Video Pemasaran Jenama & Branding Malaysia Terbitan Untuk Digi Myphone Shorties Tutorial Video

Terima kasih kerana menonton! Kadang kita nak, dalam sesuatu rakaman itu, dia ada pelbagai jenis shot. Dia ada established shot, close-up shot, extreme close-up, medium close-up dan berbagai lagi.
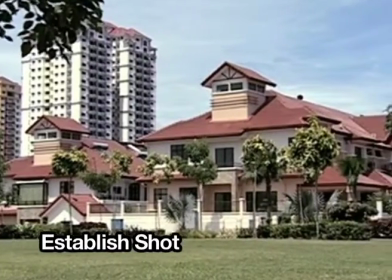(0:42)
Established shot digunakan untuk memaparkan keadaan dan suasana sebuah scene yang dirakam. Ia juga boleh menunjukkan masa dan pembangunan sebuah tempat.
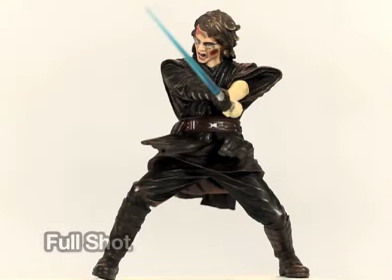(0:49)
Sebagai contoh, rakaman sebuah keadaan bandar yang pesat membangun. Full shot pula digunakan untuk menunjukkan ciri-ciri fizikal sebuah objek. Sebagai contoh, jika objek yang dirakam itu manusia, kita boleh melihat ketinggian, bentuk, badan dan rupa seseorang itu.
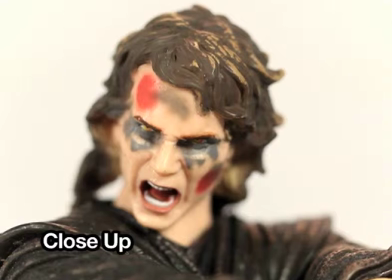(1:04)
Close-up pula digunakan untuk memaparkan sesuatu objek itu dengan lebih terperinci.
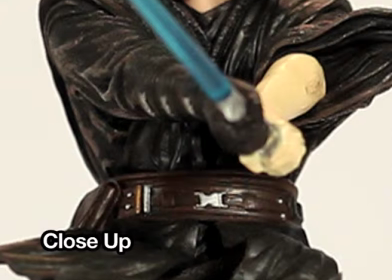(1:09)
Sebagai contoh, bahagian anggota satu badan seperti tangan, kaki, muka dan sebagainya.
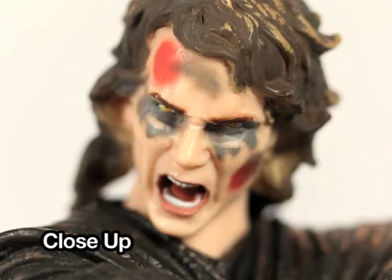(1:15)
Ia juga boleh memaparkan ekspresi pada wajah seseorang. Yang ini kita panggil extreme close-up.
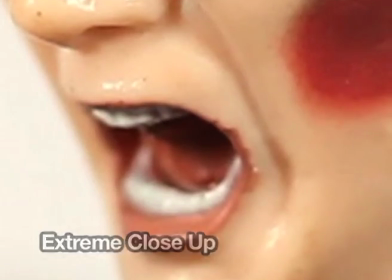(1:20)
Extreme close-up ni kita boleh nampak mata, kadang-kadang detail hidung atau detail mulut. Sebagai pengarah, anda perlu tahu setiap gambar yang ada. Praktis dan jangan lupa, bila nak buat sesuatu gambar itu, pastikan bilik belakang ada dan gambar anda tidak terkeluar daripada frame kiri kanan ini. Jangan lupa mencuba. Jumpa lagi dalam tutorial DG MyPhone Shorties.
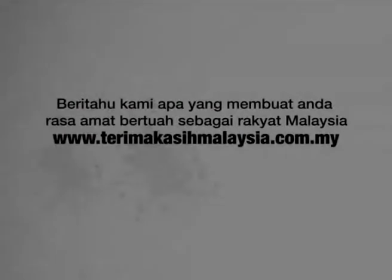(1:47)
Selamat maju jaya. Jumpa lagi. Ucapkan terima kasih anda kepada Malaysia dalam MyPhone Shorties.
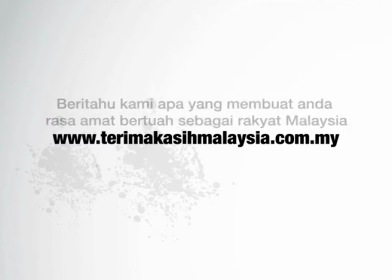(1:54)
Sila layar di www.terimakasiamalaysia.com.my untuk maklumat lanjut.